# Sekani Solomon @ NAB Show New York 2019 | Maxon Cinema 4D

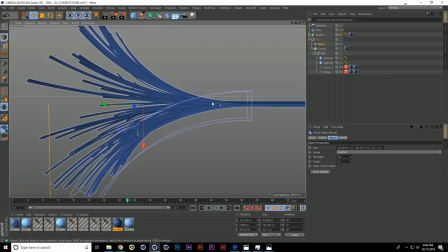2337s
So again it's like seeing these compositions and lockups and figuring and not like okay, how can I turn this into a narrative, right?
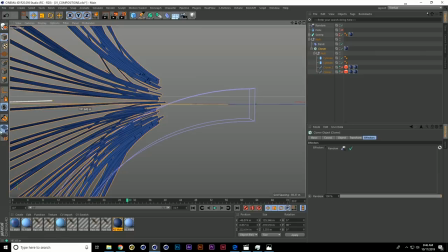2346s
So just kind of playing around to see how that could animate. If you just move this cloner through it, you kind of get like a cool animation.
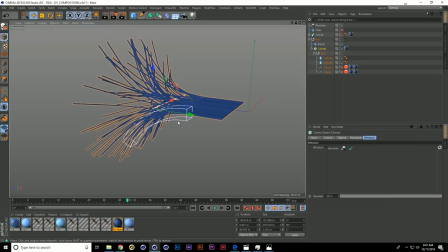2356s
I was like, it looks pretty simple but depending on how you like you focus your camera and what angles and compositions you do, it could look pretty dope. So I kind of started with that as my base.
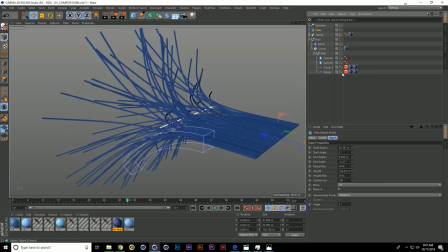2370s
Then I was playing around with a couple different things with like circular patterns.
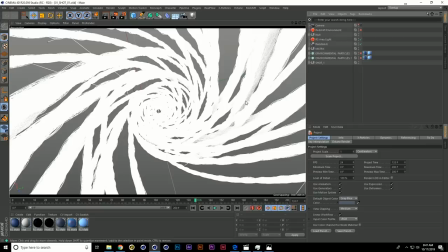2375s
I think I have that in another file. Let's pop that open. So okay, another big constraint that I forgot to mention. Like one of these fibers was so heavy, the only way I could do animation was if I instance them in a cloner.
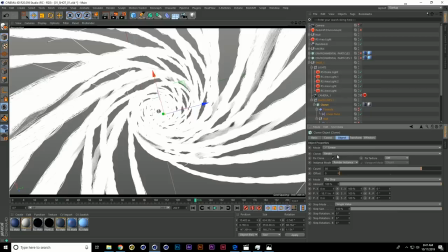2391s
So they're all instance right. If I was not instance, it would just be too much geometry, which is a huge limitation because when something is instanced, if you add a deformer to that one thing, it's gonna affect all the clones. So you
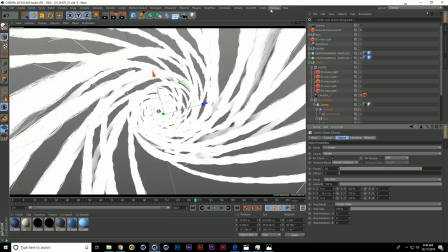2406s
couldn't say push this through like a noise feel and it feel organic just because one deformer affects each one the same. So because that was the case, I had to figure out funny ways in doing things.
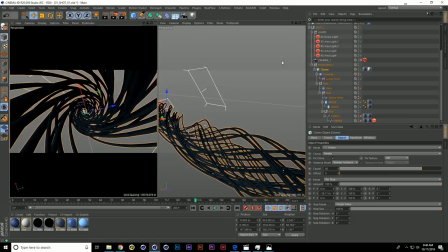2423s
So let me just turn on my proxy here just to make everything easier to look at.
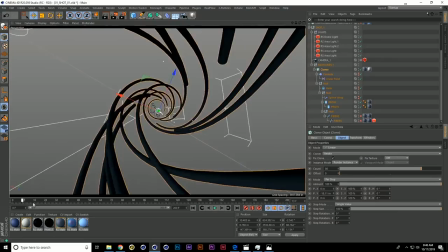2428s
So I was like, okay, what can I do here that looks kind of cool but not complicated?
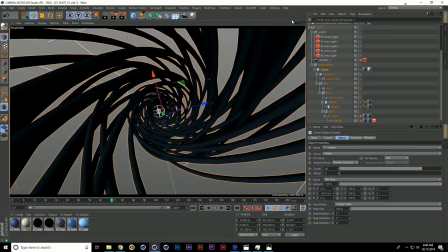2433s
So I kind of have this wrapping sequence and this one is like relatively simple to do.
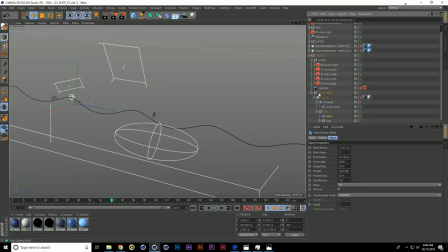2441s
It's actually very easy to do. So it's a helix. Let me just turn off everything. Okay cool. So we start with this helix right here and we're
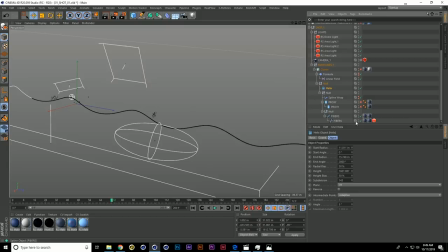2459s
taking our main fibre which is here. I'll just use the proxy just because it's way quicker and then we're using a spliner app to just wrap that around this helix.
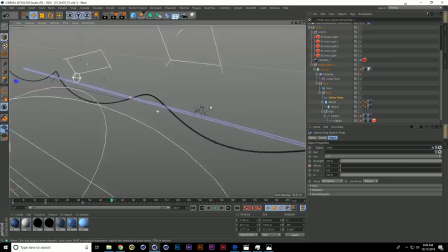2474s
So now we have that piece of geo wrapped around this helix and then we're gonna throw that in a cloner.
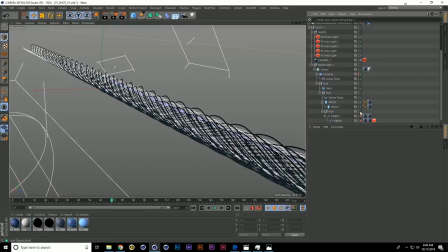2484s
So let me just kill a couple of this one random effect. Alright so we have that in this cloner.
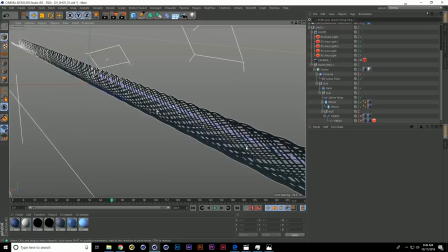2491s
Let me just turn these off. So we have that in this cloner and then that's offset right here
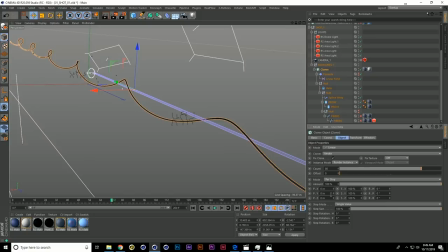2499s
to kind of get like this natural looking thing. So if I put this to zero, it looks like this. If I just offset it in Y, we got that but then what's the original figure I had on this?
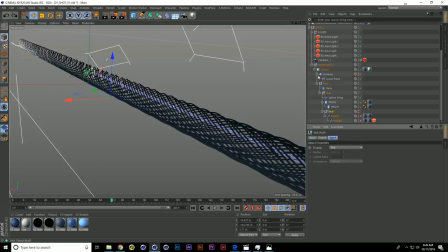2515s
Let's just undo.
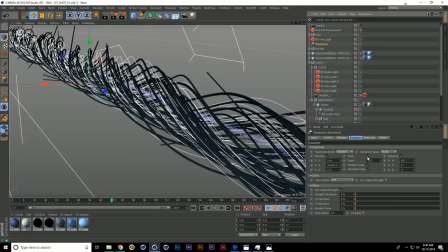2519s
Now all I did is just add a random effector and I just changed the position slightly.
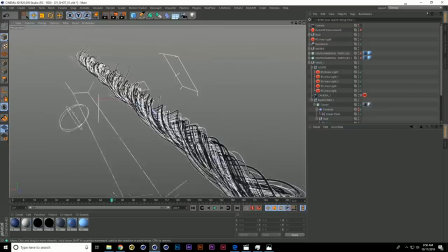2527s
I gave it a little bit of scale. I just rotated it all of a sudden, it looks a lot more natural and that's the key to making things look good. Variation, variation, variation, making it look like imperfect and suddenly it feels a lot more natural.
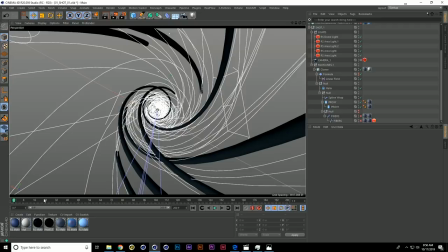2542s
But it's interesting because I had to go through so many different iterations to get to this point.
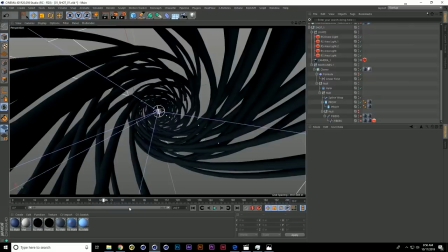2546s
So it's like this combination of thinking through design but also the technical at the same time to kind of land at a good medium between the two.
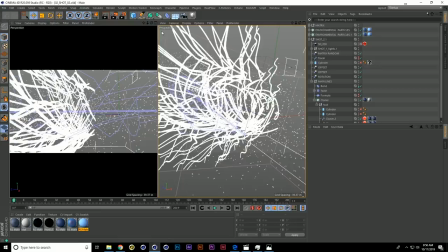2556s
And it's pretty much the same procedure for this one.
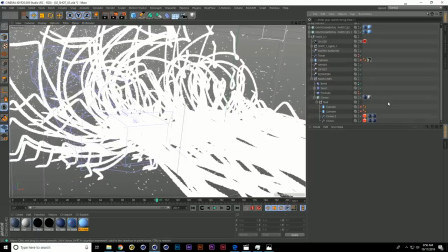2563s
So this one kind of stems from what we saw two scenes back where we have that bend deformer.
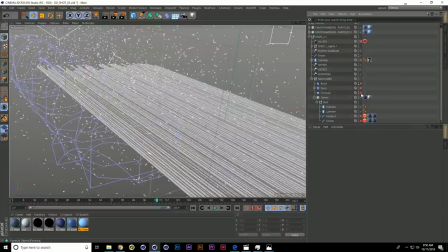2570s
Let me just use the proxies for ease of view. This is just a bunch of deformers.
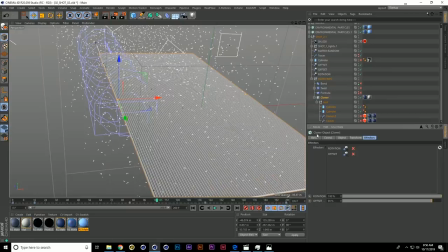2576s
Yeah a bunch of deformers. So it's the same thing, right? Let me just turn off these more graph objects. So it's the same thing. We just have that one thing cloned and instanced.